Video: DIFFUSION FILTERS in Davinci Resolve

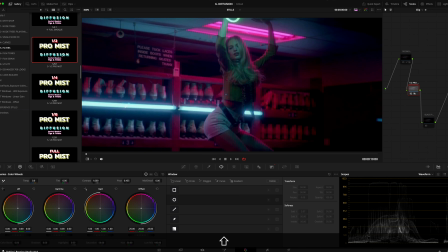Obviously the huge jump would be from an eighth, pay attention to the tubes, to a full. And it looks amazing. Well, I really like it, obviously.
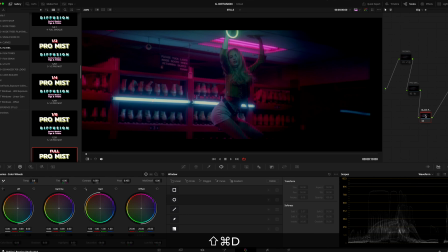And then we have the Black Promised, which is really, it's really soft. For this image, let's do just an eighth. Yeah, again, subtle. Let's do be more obvious. There we go.
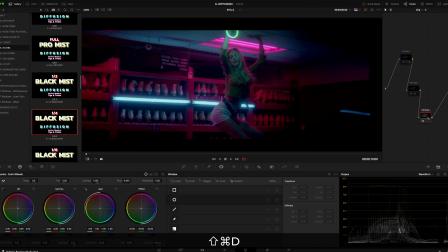So as you can see, it doesn't quite lift the shadows as much as the Promised. It's more controlled. And it makes everything very soft, very lush.
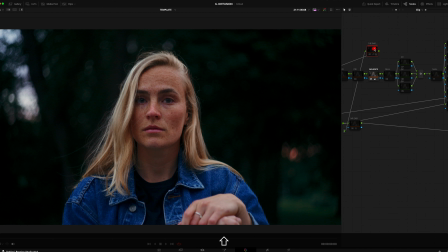Amazing. I really like it. So these are some of my regular images I use for testing and for different qualities. Some exterior, interior, control light, non-control light, tungsten daylight, etc. I'm gonna just go quickly through them. I'm gonna turn the filters on and off.
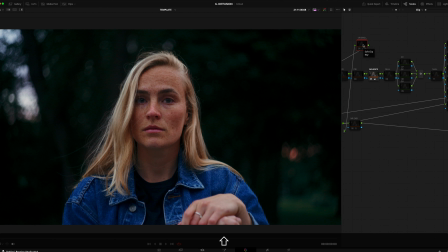As you can see, it's at the very start of my node tree, although you can't see very well because I'm using the Shift F mode and everything's a bit small at the moment. Anyway, so now it's off and now it's on. This is an eighth of the smoke.
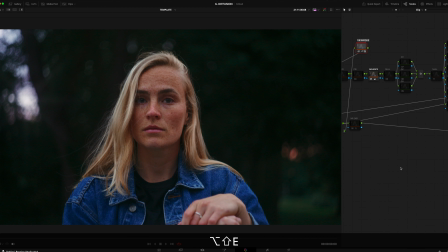Yeah, there you go, an eighth of the smoke. Yeah, you can see that even in the very deep shadows, it's just creating that hazy look.
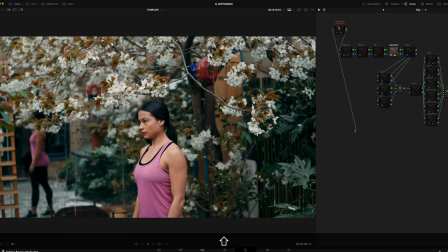So next shot, so I'm using here an eighth of a warm mist.
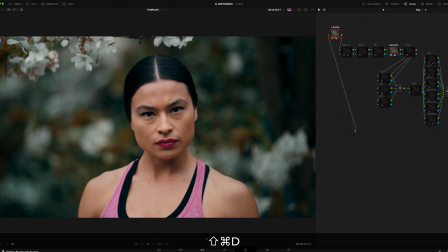Let's go to the really subtle. Let's go to the white, probably even more undistinguishable. I think it's really helping on the skin tone, but actually just to make it, once again, more obvious.
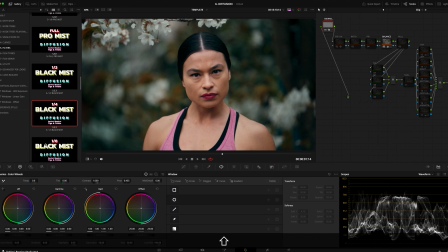The warm mist is usually used to help actors with the skins. Let's go full. Wow. On and off, on and off.
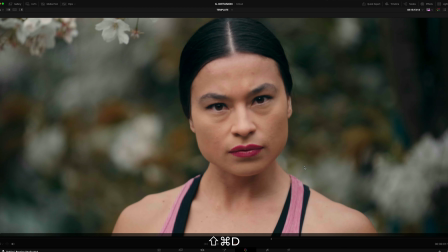Yeah, you can see what it's doing to her face, lowering the contrast, adding that, warmth, that quality of life into someone's skin. So what I'm using here, cool mist. Yeah, and this one we have just a white sky. We can use this cool mist.
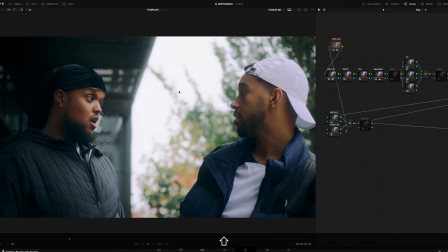There we go. Cool mist to give it, a tint, a glowy vibe. It looks lush. It looks really nice and soft.
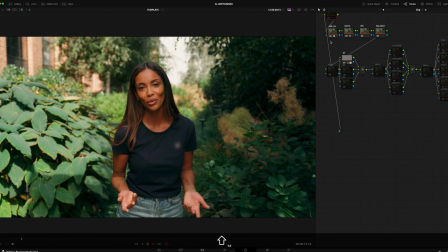And well, we have this beautiful presenter. This is without any filtration.
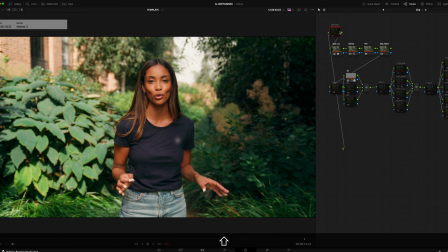I haven't shown this before. Glimmer, and this is another of my favorites. It's one that keeps the sharpness while softening the image at the same time.
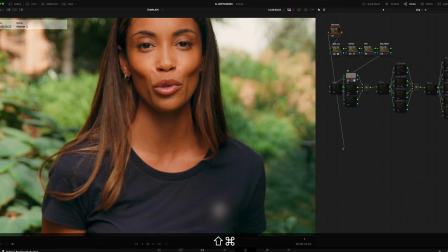So let me enable it. Let's do a close-up. So the sable, you can see in her eyes, right?
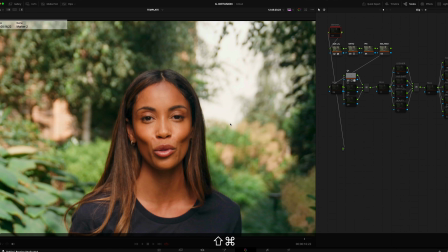You can see that obviously I'm magnified, but that it's on the soft side. I mean, she's completely sharp, I had the focus in her face.
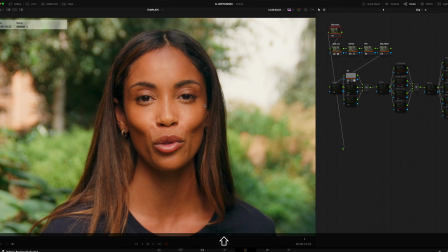But then with the glimmer, her skin looks softer because those highlights are compressed and softened and reduced.
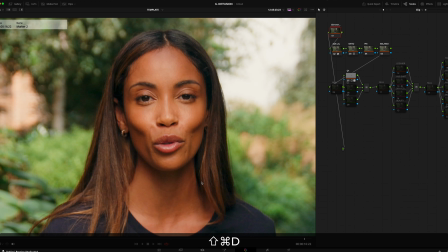But then look at her eyes. The sharpness comes alive. What else have we got in clips?
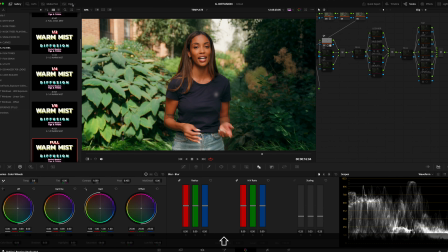Oh, we have quite a lot. Let me just fly through, because otherwise I'll make this video a whole bible of diffusion filters.
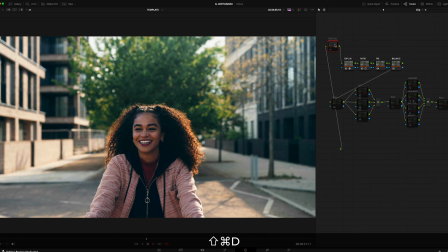I'm gonna try to enable the boom. Doesn't need any explanation.
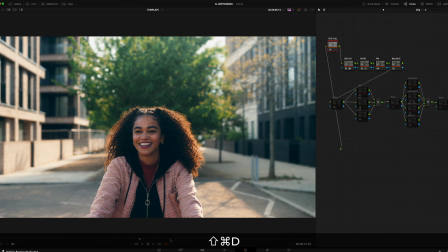The fog, actually it's doing quite a lot for this image, adding that softness.
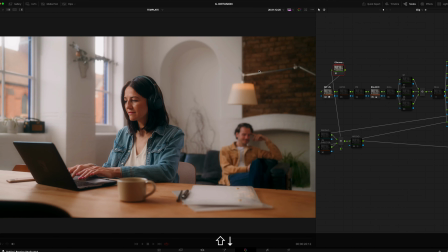She's enjoying life. The sun is backlit in her. Next, glimmer again, because this is a great shot for the glimmer. Look how it's softening her face. All this here, right?
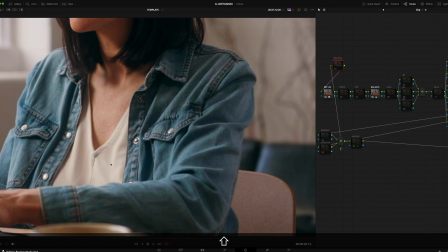We have a few shades of the light coming in. How it's making everything softer.
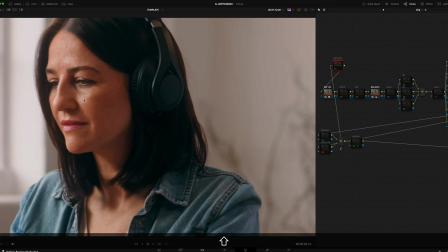Instantly, the face looks much better. How it's tackling those highlights and making it more even with the rest of the face.
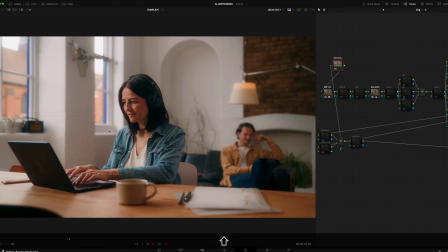I mean, diffusion is fantastic for actors' faces. Supermist, I really like what this one's doing.
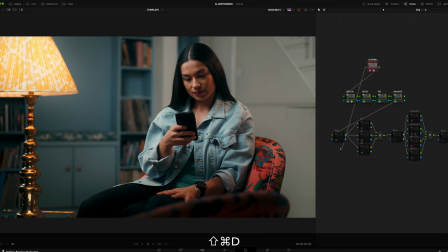You can see how it's softening or lifting all those shadows. Obviously, the highlight here, blooming.
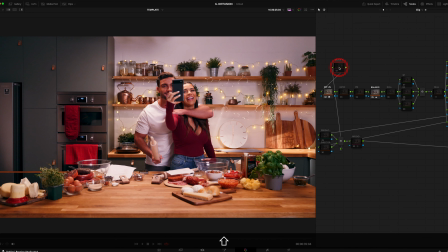Let's move on. So this is the Rec 709. It's got, it's got exposure and a bit of balance. Just that, nothing else. Everything ends up. I'm lying. I'm using one of my LUTs, guy. I'm gonna drop here the the usual link.
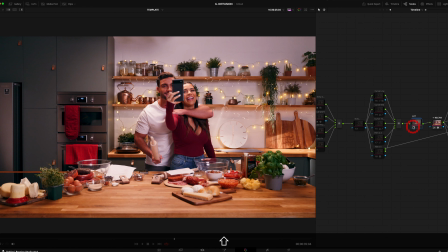Yeah. So this is the Rec 709. I'm using one of my LUTs. And I think it works with the faces as well.
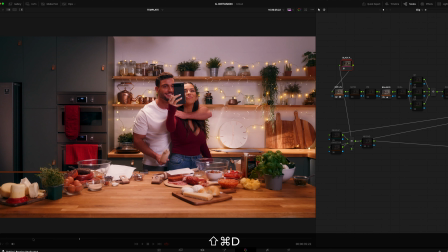It's just helps actors, man. It makes everything so soft and nice.
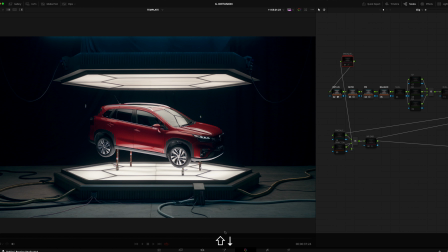Let's move on. Ooh, this example. So Smoque, and this image that we have, deep shadows here, and nice highlights and some speculators here.
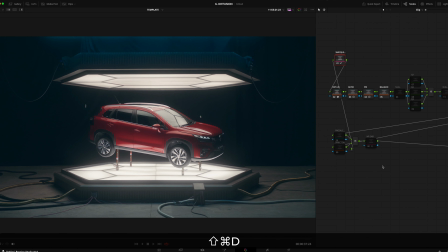Look what it does. 1, 2, 3, boom. Again, it's full, right? It's full. But just the haze that it's adding, it's like, wow, man.
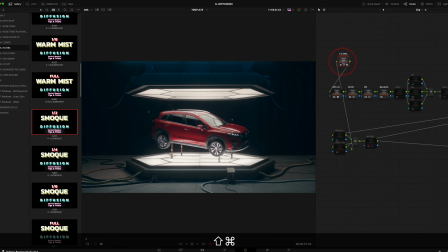Let me grab a half. Let me grab half. There you go.
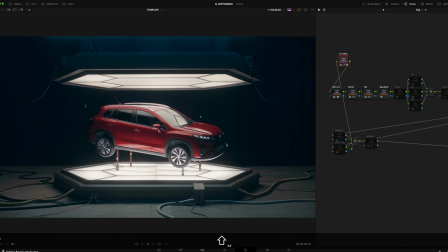That's much better. That is much better. First thing I want to show is how nice it looks.
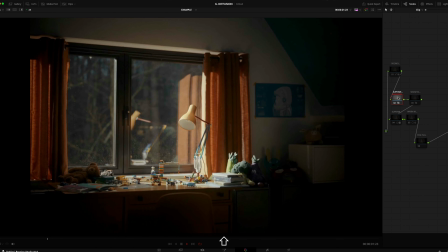This smoke filter. This is Supermist, and this one as well, warm.
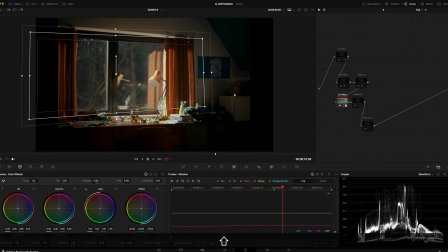Yeah, let me show you this thing, which is making masks. Right, so what I did here, I created a mask around the window, I tracked it, I extended the softness of the mask from here, just so it integrates more with the scene, it bleeds a bit more,
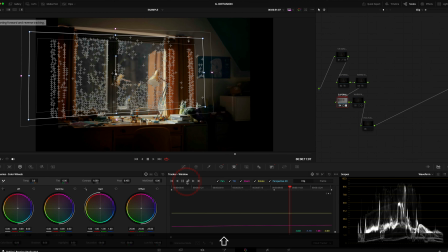so it's a bit more believable, and then click here on track forward and backwards, and Davinci, I mean, this is a really easy track, but Davinci has an amazing job at tracking things, and voila,
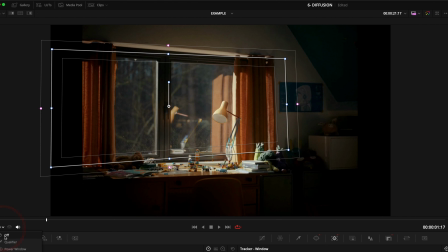from here we can disable the mask.
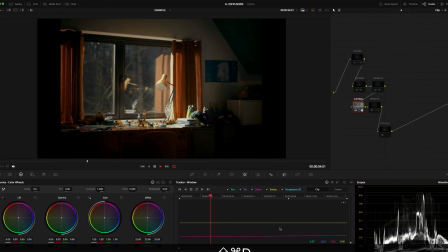And we're just adding diffusion to that window, but I just wanted the glow to come from here,
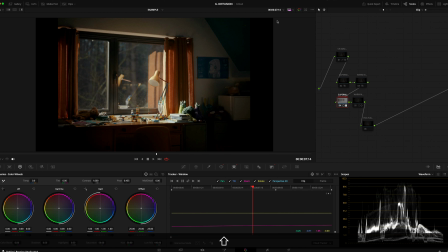hit the table a little bit, and then have the rest of the scene untouched. So you can do this with masks, and that's the flexibility of digital diffusion.
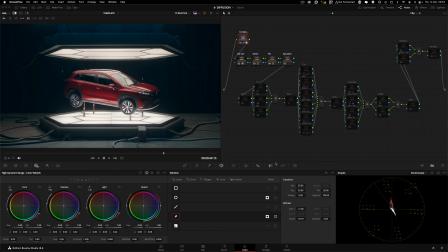So one more thing, going back to this example, that this is something that rather than creative could be coming down from the producer, director, or even the client itself. So we have a clear product in this shot, which is a car. Cars are expensive, they need to shine, they need to look beautiful in the adverts.
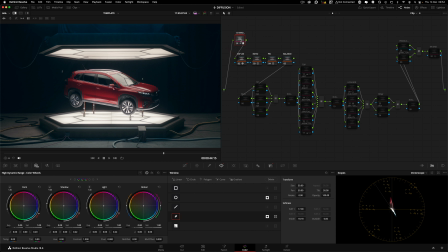Let's pretend the cinematographer decided to add a smoke filter in front of the lens. Is there any turning back to this? Hardly. You have to mess with the contrast a lot, mid-tone detail, etc. And again, this is how flexible digital diffusion becomes, because everything can be tweaked.
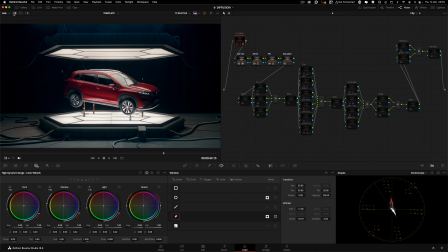So let's say I, as a colorist, an artistic decision is to add, because I like the smokiness. As you know, as I showed before, this half smoke. It could be a quarter, it could be an eighth. I like the strength of what it's doing in the shadows and with compressing the highlights.
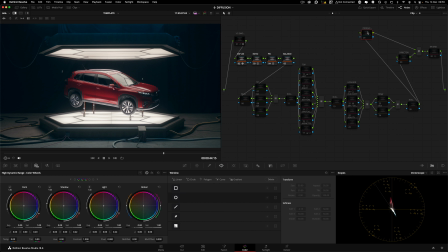But what if either of these two chaps, producer, director, hello, they come in and they say, yeah, I really like how it's looking, the colors, blah, blah, blah, all the decisions. But I feel like the car, the hero, needs to shine a bit more, so to speak.
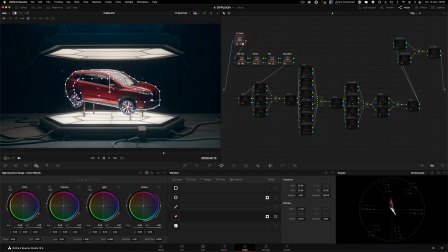I can easily, the flexibility of this is create, I'm creating a mask and then invert it full, without,
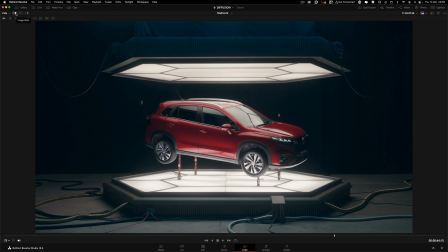let's say, as if it was filmed this way in front of the lens. And this is just masking that car to bring back the detail in the car, so it's not so hazy. But the scene as a whole, it is hazy.
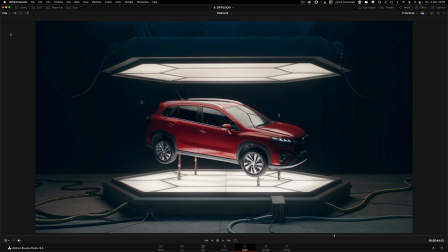So I left, a bit of a very soft mask eating into the car, so it's more believable. It's not like a cutout thing.
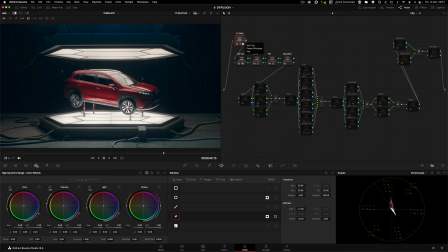This is another example of how flexible these filters can become in the post-processing stage.
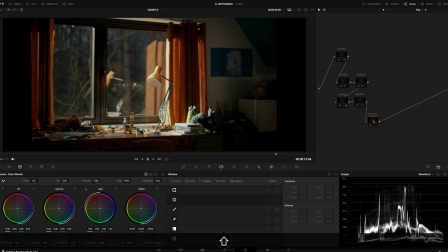And last but not least, and I'll let you go, so you don't have to stay here with me for any longer if you don't want to.